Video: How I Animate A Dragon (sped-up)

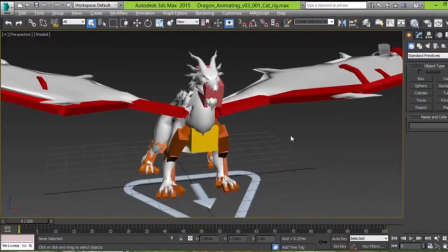Hi, my name is Noah, and this is how I animate a dragon.
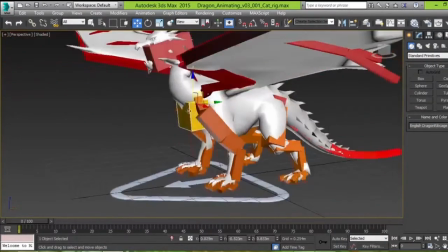Rather than talk about the exact things that I did, the focus of this video is more to show you my overall process.
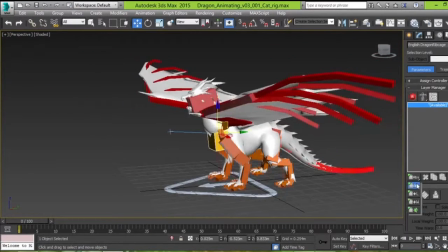The rig I have before me is a dragon rig used by the CAT system,
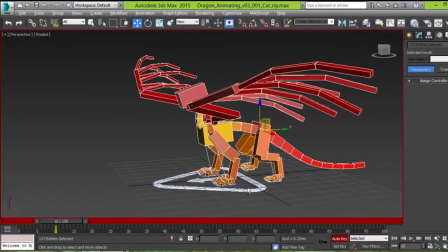and the bones are a English dragon
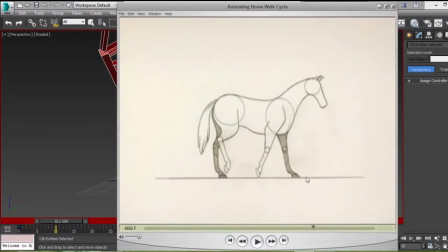that I modified to be the size of a mesh I was given to animate for a game.
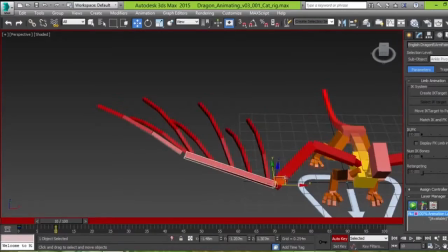The first thing I did was grab a reference of what I wanted the dragon to move like.
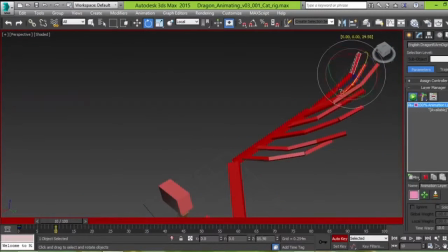The three animations I had to make were an idle, a walk cycle, and a flying.
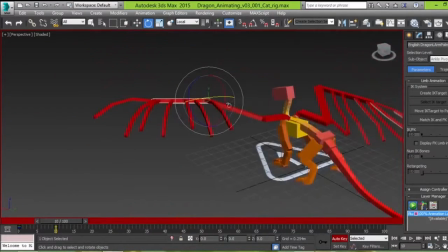Now the game is supposed to be an online battle arena.
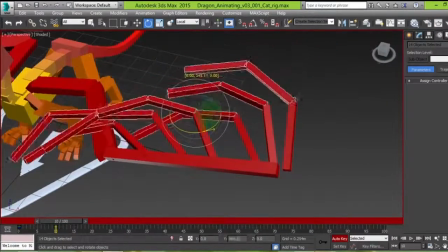So it's important that even if it's doing something like idle or walk,
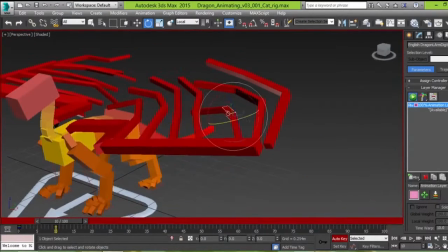that it still seems ready to change at any moment.
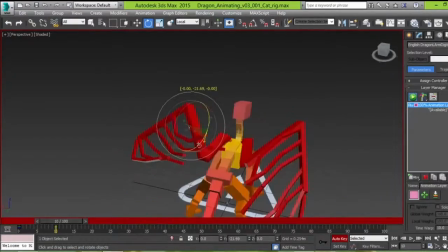So here I've added an absolute animation layer by
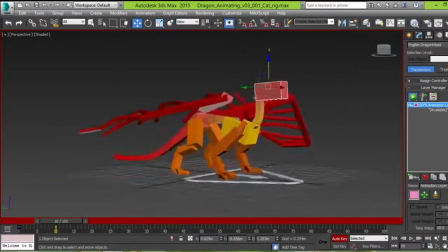clicking ABS and adding the layer, and then turning on auto key.
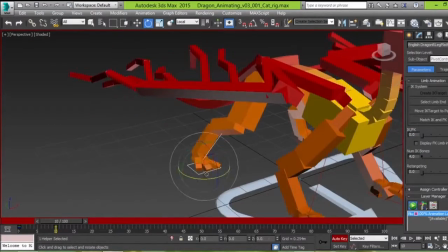For the idle, I chose to give it a more relaxed feel, but still ready.
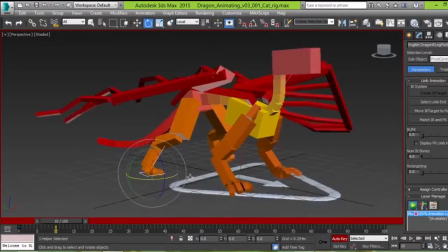By spreading out the arms and legs, I gave it sort of a prepared stance.
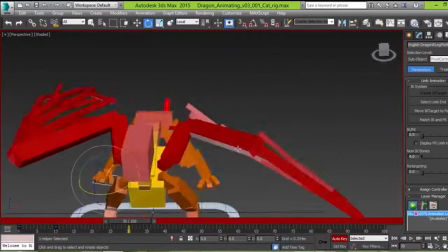The wings I curled in because I knew they wouldn't be used at the moment.
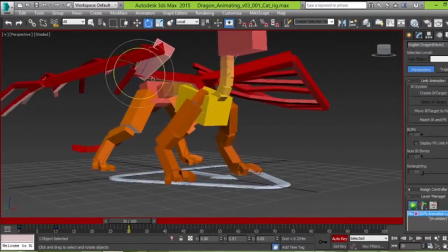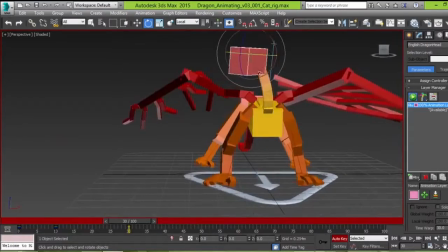And as I moved everything around, the goal was to match it up to my horse reference of how it was standing.
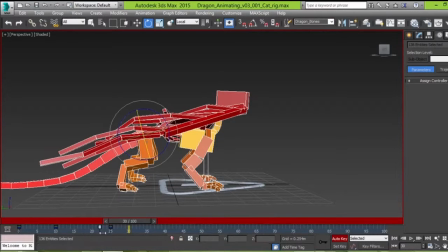I noticed things like how the butt was about the same height as the chest, but there was a slight curve.
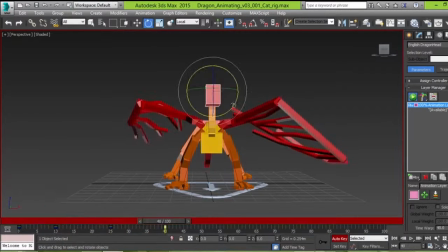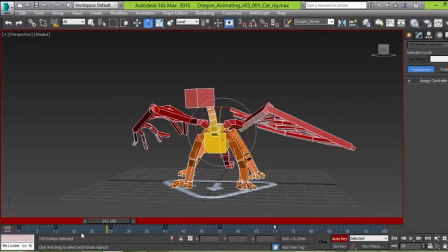Now, since the animations have to be looped, it's important that they have a smooth transition between beginning and end.
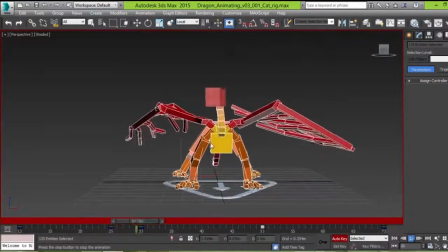The player shouldn't feel the loop. It shouldn't be quite obvious, and the best way to avoid that red flag of this is a loop
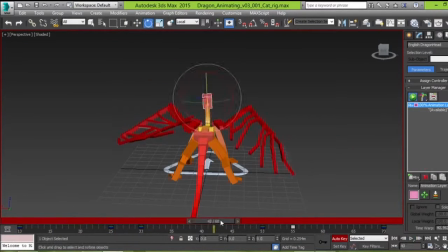is to have subtle changes rather than significant jumps. So rather than have a large head turn to the right and to the left with only 2 seconds of animation,
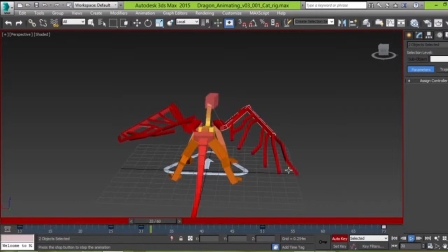I've added a slight tilt of the head, a little bit of a bounce,
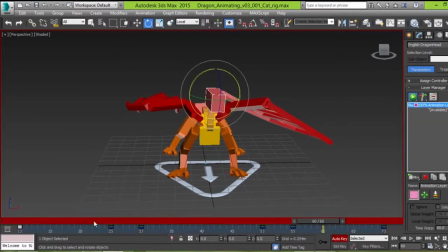and the wings adjust slightly out and then in. On my second monitor, I have my reference of the horse playing, showing
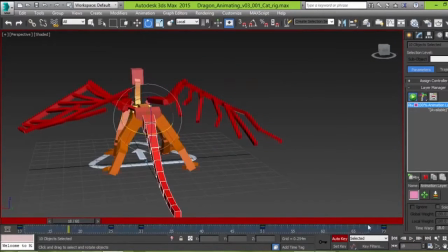how a horse would move, which is what I'm using to show how it would kind of stand still and what parts of it would bounce.
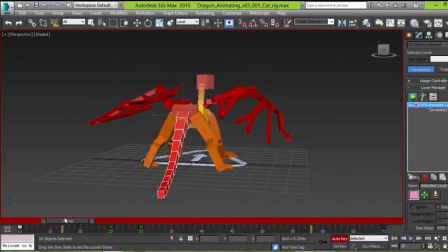The tail was the last part that I really focused on because I wanted it to follow the rest of the body.
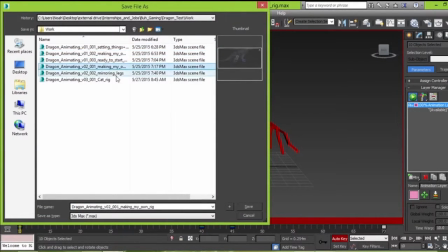And here are my save files. I have versions and then specific parts within the versions along with their own names. This keeps all my files in order, and therefore if I find that the file gets corrupted or I don't like the changes that I made, I can go back to a file that I had previously
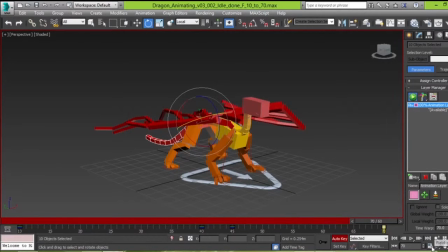and have everything roughly where I need it to be.